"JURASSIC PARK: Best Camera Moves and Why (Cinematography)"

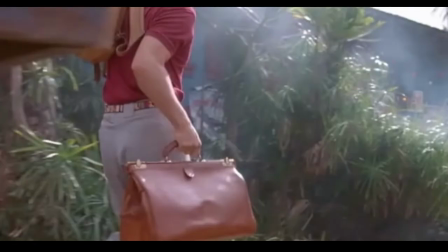[4:09]
But now something in the foreground pops up. It's a market and it's out of focus. We really aren't supposed to be paying attention to that.
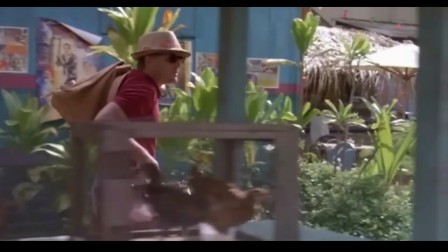[4:16]
But through the market we can see Dodgson continue to look side to side. He's secretive about something. Why do this in a one-shot? It's harder so funner for the audience and possibly the director. What's great is this one shot doesn't draw attention to itself, which is a danger with long takes.
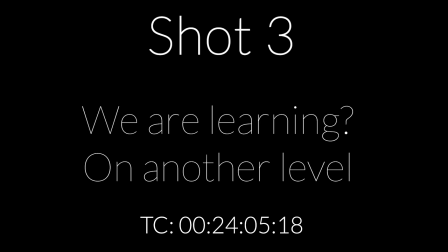[4:32]
It serves the story very well. In this shot, Grant is learning about how they are making dinosaurs. At first, the Dalian reinforces his expression of amazement.
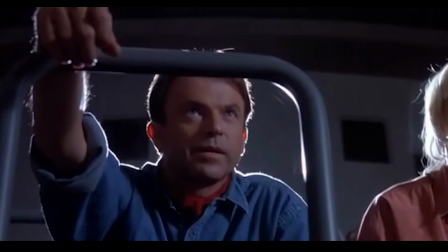The emotion the character is expressing in a Dalian shot is often what the Dalian shot is highlighting.
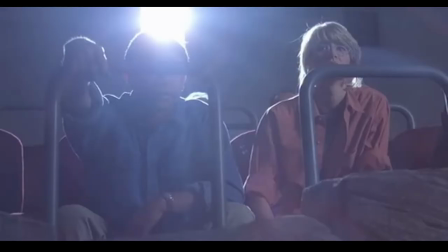[4:53]
At the beginning of the shot, we can hardly see Grant's face because of the projector light blocking our view.
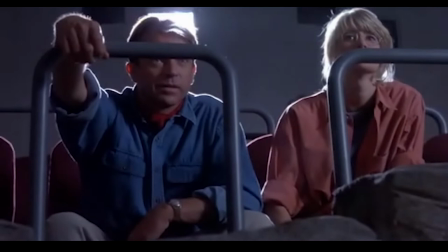[4:57]
Grant is elevated above the ground in his seat and Spielberg chose to not elevate the dolly so when we push in on we
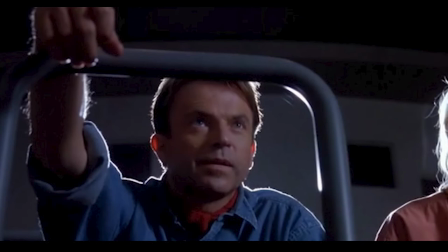[5:03]
aren't looking up at him at an even steeper angle and his head locks the blinding light allowing us to see him.
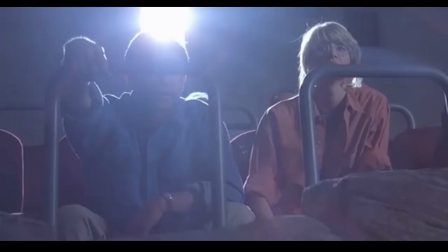[5:09]
We tilt up also but the push in slows and comes to a stop leaving us a moment with Grant and just his expression.
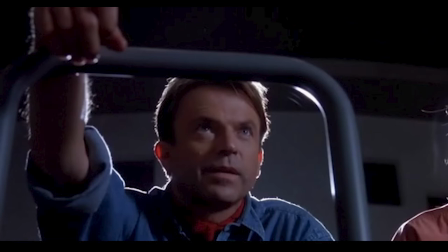[5:16]
Now that we stop his eyes start to move back and forth as if they are reading. That's what this whole sequence is about. They are learning just as we the audience are learning how they created dinosaurs. Normally in Adalian, the push-in is the rising action, and then Adali stops to reveal the climax.
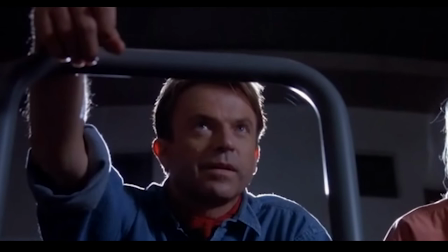[5:31]
Here, the climax is a verb, we are learning. It doesn't stop anything, but it shows that the learning is continuing, but perhaps on a more excited level. How do you put the audience's attention on the words said through an intercom speaker without actually cutting to a boring, stereotypical shot of the speaker itself?
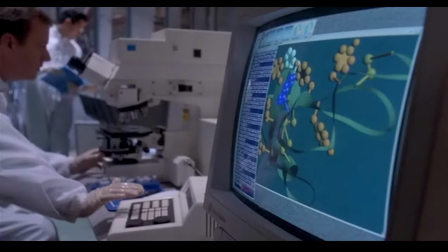[5:49]
Let's see how Spielberg does it. I think this shot especially shows the planning that goes on making a movie because that intercom voice isn't there on the day.
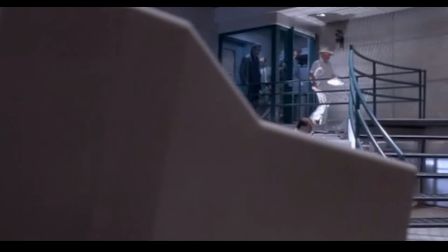[5:58]
They planned for this moment. We start looking at a computer and then immediately when the computer screen becomes hard to see, we speed up across the frame to see them coming into the lab.
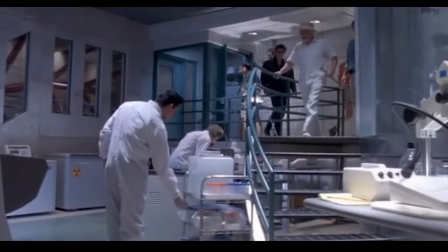[6:07]
But it then slows down again as we come to the stairs.
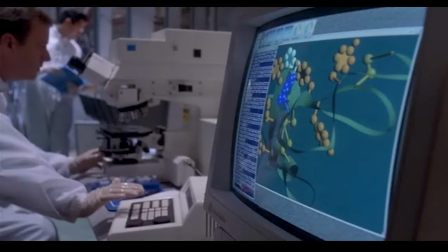[6:10]
Speeding or slowing down at a steady cam or dolly move helps direct our attention or create meaning.
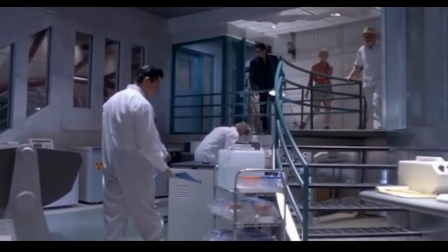[6:16]
Our attention is split between them and Samuel Jackson's voice as comes in on the speaker about the docks.
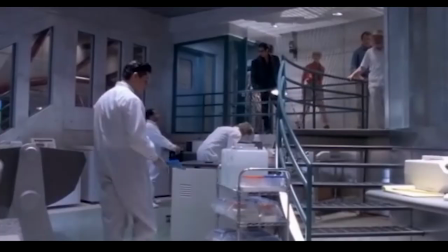[6:27]
That's the boat Nedry needs to get to to get off the island. Hammond doesn't even hint that Wu is there until we see him in frame. The feeling throughout these scenes is amazement as we learn how these scientists clone dinosaurs. The feeling has been long going and that's not a bad thing. In fact, I find it impressive that we've been entertained while playing the same feeling for so long, but now it's time for something different, and these shots show the turn from amazement to worry. The first building block for this change is on Malcolm. As Malcolm questions that Hammond can control nature like he is trying to do, we slowly dolly in on him.
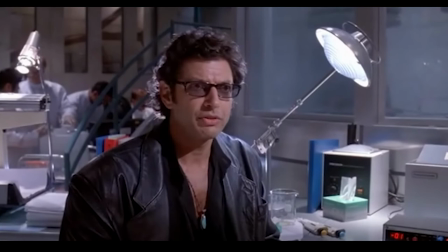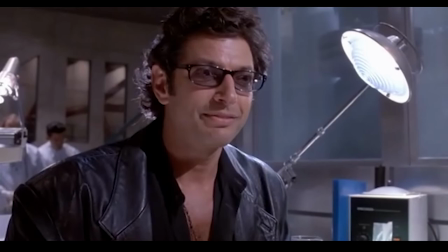but, well there it is.
This is the major theme of the story.
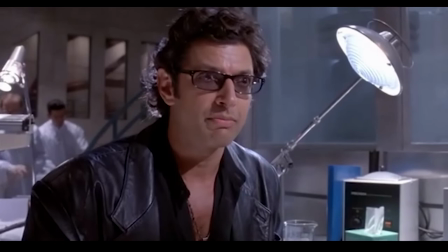[7:24]
It is important the push and stops at the very end of the shot because the feeling doesn't immediately carry to the next shots.
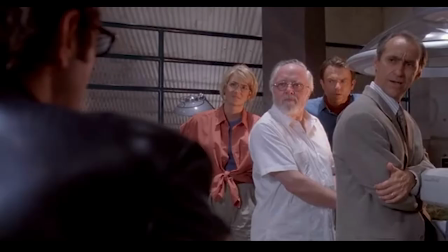[7:31]
Hammond and Wu shut down the argument temporarily.
There it is.
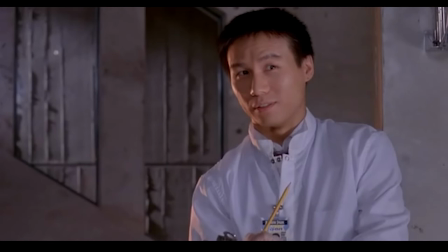[7:36] You're implying that a group composed entirely of female animals will breed?
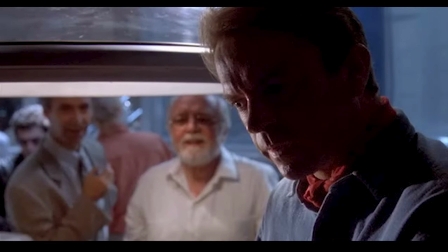[7:42]
And this is the big moment when we change from amazement to worry slash fear. The dolly is on a curved track and Grant is looking out thinking about something. When he turns to look at someone, he's found the thought that he was looking for and you can see by the look in his eyes he is now worried.
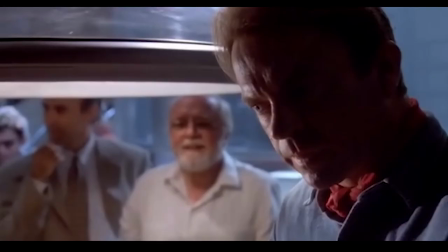The camera turning shows Grant and the audience turning the corner from amazement to fear. Now why was this not done on a conventional push-in?
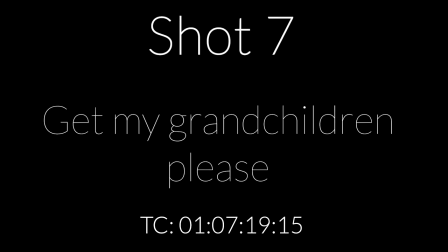[8:13]
I think the curved track highlights the pivot better while the pushing in emphasizes the rising action that finally tips the scales.
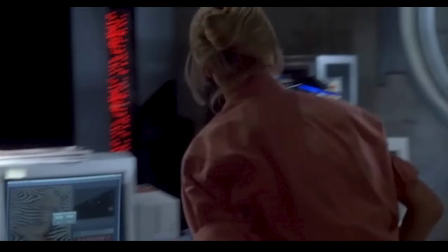[8:20]
Part of Spielberg's style is keeping things in frame and not cutting. It makes things feel like things are happening in world. And although it doesn't always add a feeling or meaning to the shot, it does add a taste to the film that makes it feel distinctly Spielbergian.
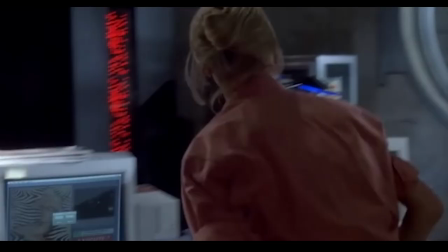[8:35]
We'll start on the shot before. L's motion to turn back motivates the cut.
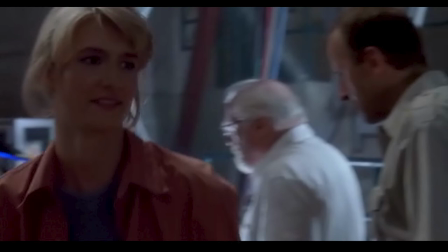[8:42]
A motivated cut means it's a smooth transition to the other shot. It's not always necessary the cuts be motivated, but it helps. Then we get a different angle of Hammond and Maldun. This is a slow dolly on Hammond as he makes the request.
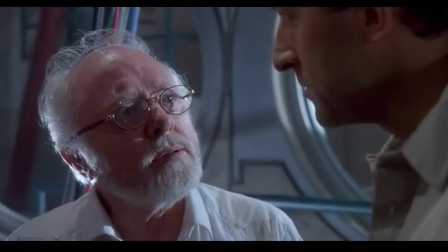[8:56]
The intensity, the rising tension that the dolly and creates isn't because of an internal feeling. It's the rising tension of the plot.
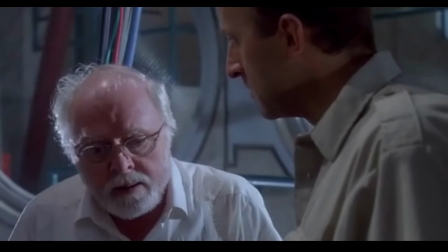[9:11]
It's what the audience is feeling. It doesn't appear that Hammond is worried and is gathering the courage to ask the question. It's all for the audience. Sometimes Dalians are for the audience and sometimes they're for the internal feelings of the character.
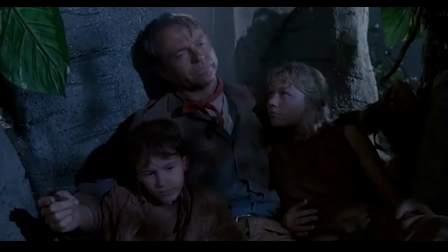[9:24]
Now it's time for the last shot I'm featuring where we do something a little bit different.
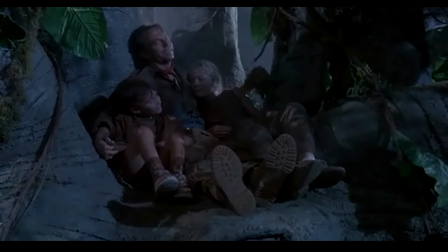[9:29]
It's your turn to tell us in the comments section what you think it's about. You're going to practice thinking like a director. Don't read the comments first, try this on your own before peeking in on the answers of others. If you can, watch the surrounding scene yourself. What dialogue prompts the camera to start and stop moving? What does this sort of crane out move mean?
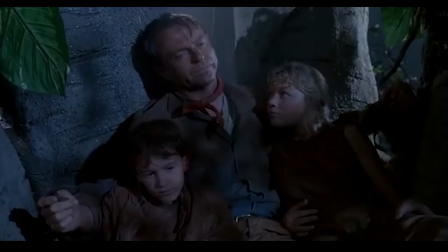[9:48]
What part of the scene is it?
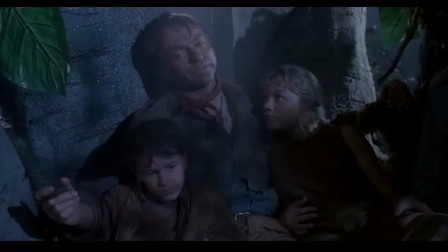Thanks again for watching Dali into Meaning on Jurassic Park. Subscribe and hit the notifications button. Check out the community or about section to see what movies I'm gonna do next and maybe get them or watch them ahead of time. Got some constructive feedback or suggestion of what movie I should do next use the comments section. See you next time.
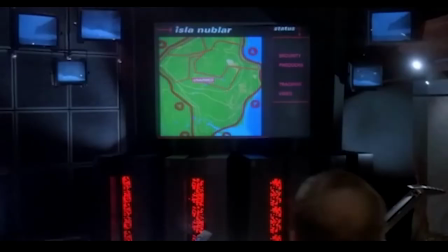[10:21]
Thanks.